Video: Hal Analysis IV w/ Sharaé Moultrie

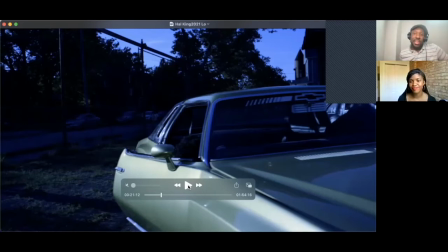(15:15)
maybe because early yeah yeah yeah right right do you remember what time we actually did shoot it like was it like noon or something like that it was something like it was actually a little afternoon yeah um i probably have some pictures from when we're out there yeah i do remember i do
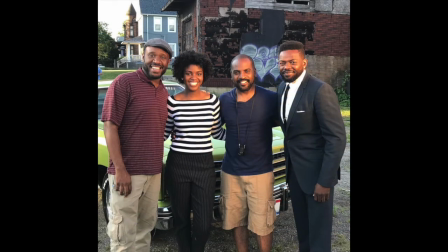(15:31)
yeah we had 100 sunlight in the pictures i do 100 yeah so we we were able to we we being kareem
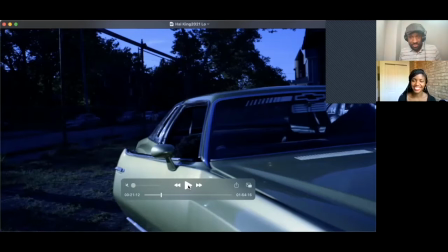(15:42)
uh was able to i mean i i was like over over had oversight over it too to make sure but we made it look like nighttime ish to the point where you're
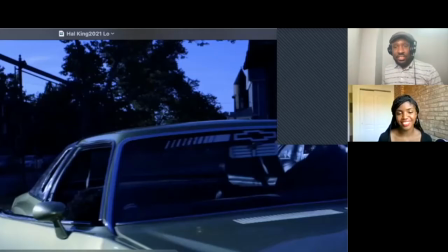(15:52)
not like looking at like oh now it's bright it's actually looks like it could be nighttime you know it's actually really really believable um the only thing about that was that i i felt like we lost a little bit of the color you know in doing that you know i think it kind
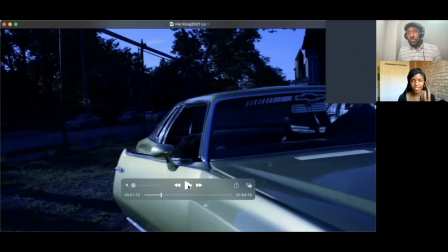(16:09)
of works for the scene because of the like because it's a darker scene you know like dramatically wise i think it kind of makes sense that the when you this the cinematography when you're looking at it like it's a darker feel to with you know so i think it works yeah there's a
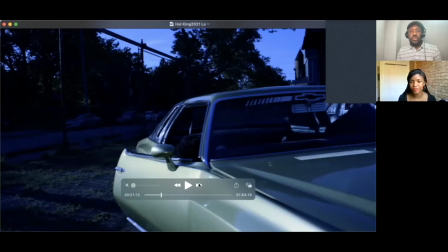(16:25)
lot of shadows and stuff on like our faces and things which i think is kind of cool in a contrast to in the club and elsewhere in the film yeah
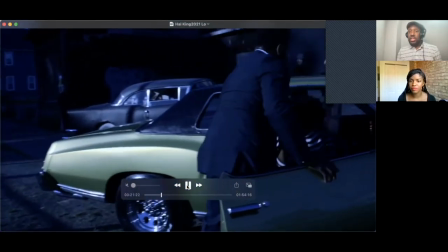(16:33)
that's what one one thing somebody like referred to like in this shot where it puts you down there and then closes the door
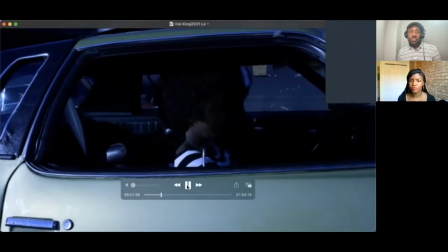(16:41)
and then you turn and um someone specifically mentioned like there's this like shadow casting
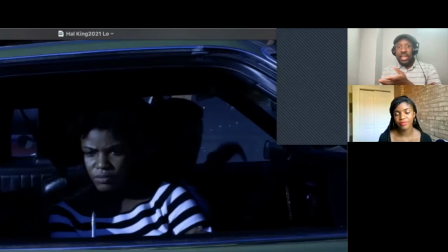(16:47)
across and stuff that we that we had planned because we knew how could you plan the sun to do that? And it was actually annoying for me and Kareem in editing, because it was like, oh, now we know it's not nighttime because there's a sun.
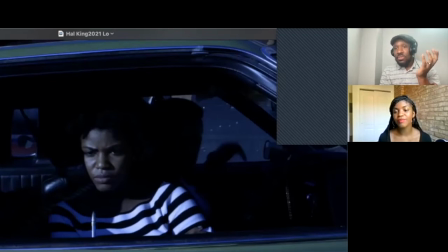(17:01)
But then can we just say it's going to be dusk? Okay. And the sun is coming up. Sure. Let me ask you another question.
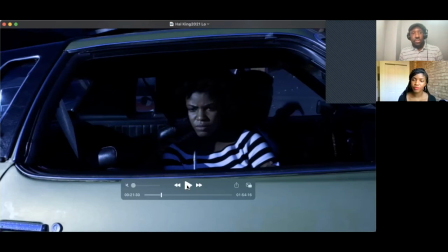(17:11)
When you heard the music for How King in general, what were your thoughts? And did it did it feel like a did it feel like a typical musical to you did it feel like something else what what were you thinking when you heard this no definitely
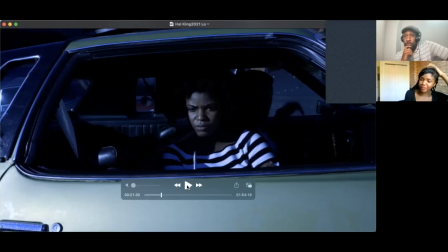(17:29)
not a typical musical um definitely leaning more on the like the r&b like hip-hop sounds um fused into into I don't I don't even know if I would necessarily call it a musical either um when I first heard it or when I first sort of thought I heard about
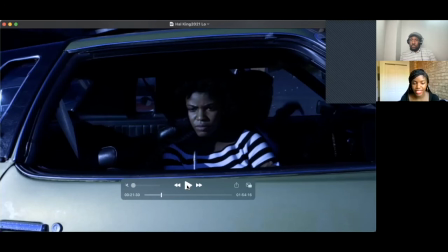(17:46)
the the concept I thought about I don't know if you remember this but Beyonce did like a film from MTV years and years and years ago um was it like the hip opera of Carmen Carmen
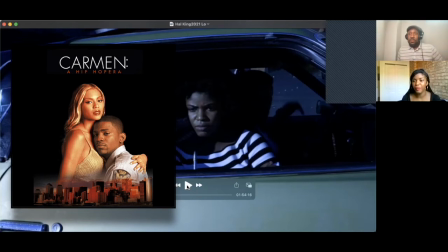(17:59)
and that that's where my mind went to that um and I think
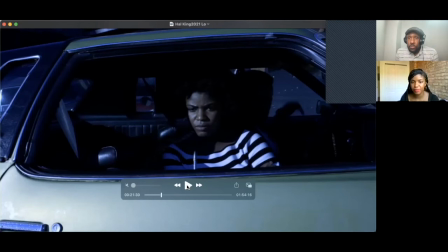(18:05)
it's pretty similar in at least the concept of um mixing sort of the mute the R&B like hip-hop sounds with like a more operatic or
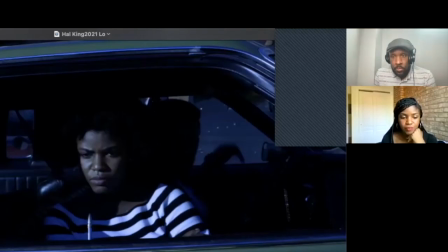(18:15)
dramatic storyline because it's definitely not a show tune like musical kind of thing so when I was telling people to watch the film I had to kind of preface it or explain a little bit about what they're getting themselves into because you know I have a lot of musical theater friends and so
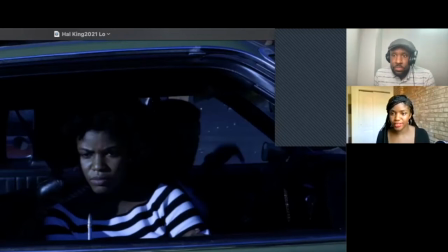(18:33)
when they think of when I say oh I'm in a musical that's on film they're like oh okay cool they have a completely different kind of idea of what they might be getting themselves into. So I had to kind of give them a little bit of background. Yeah, there were a lot of people that were surprised that everything was sung all the time.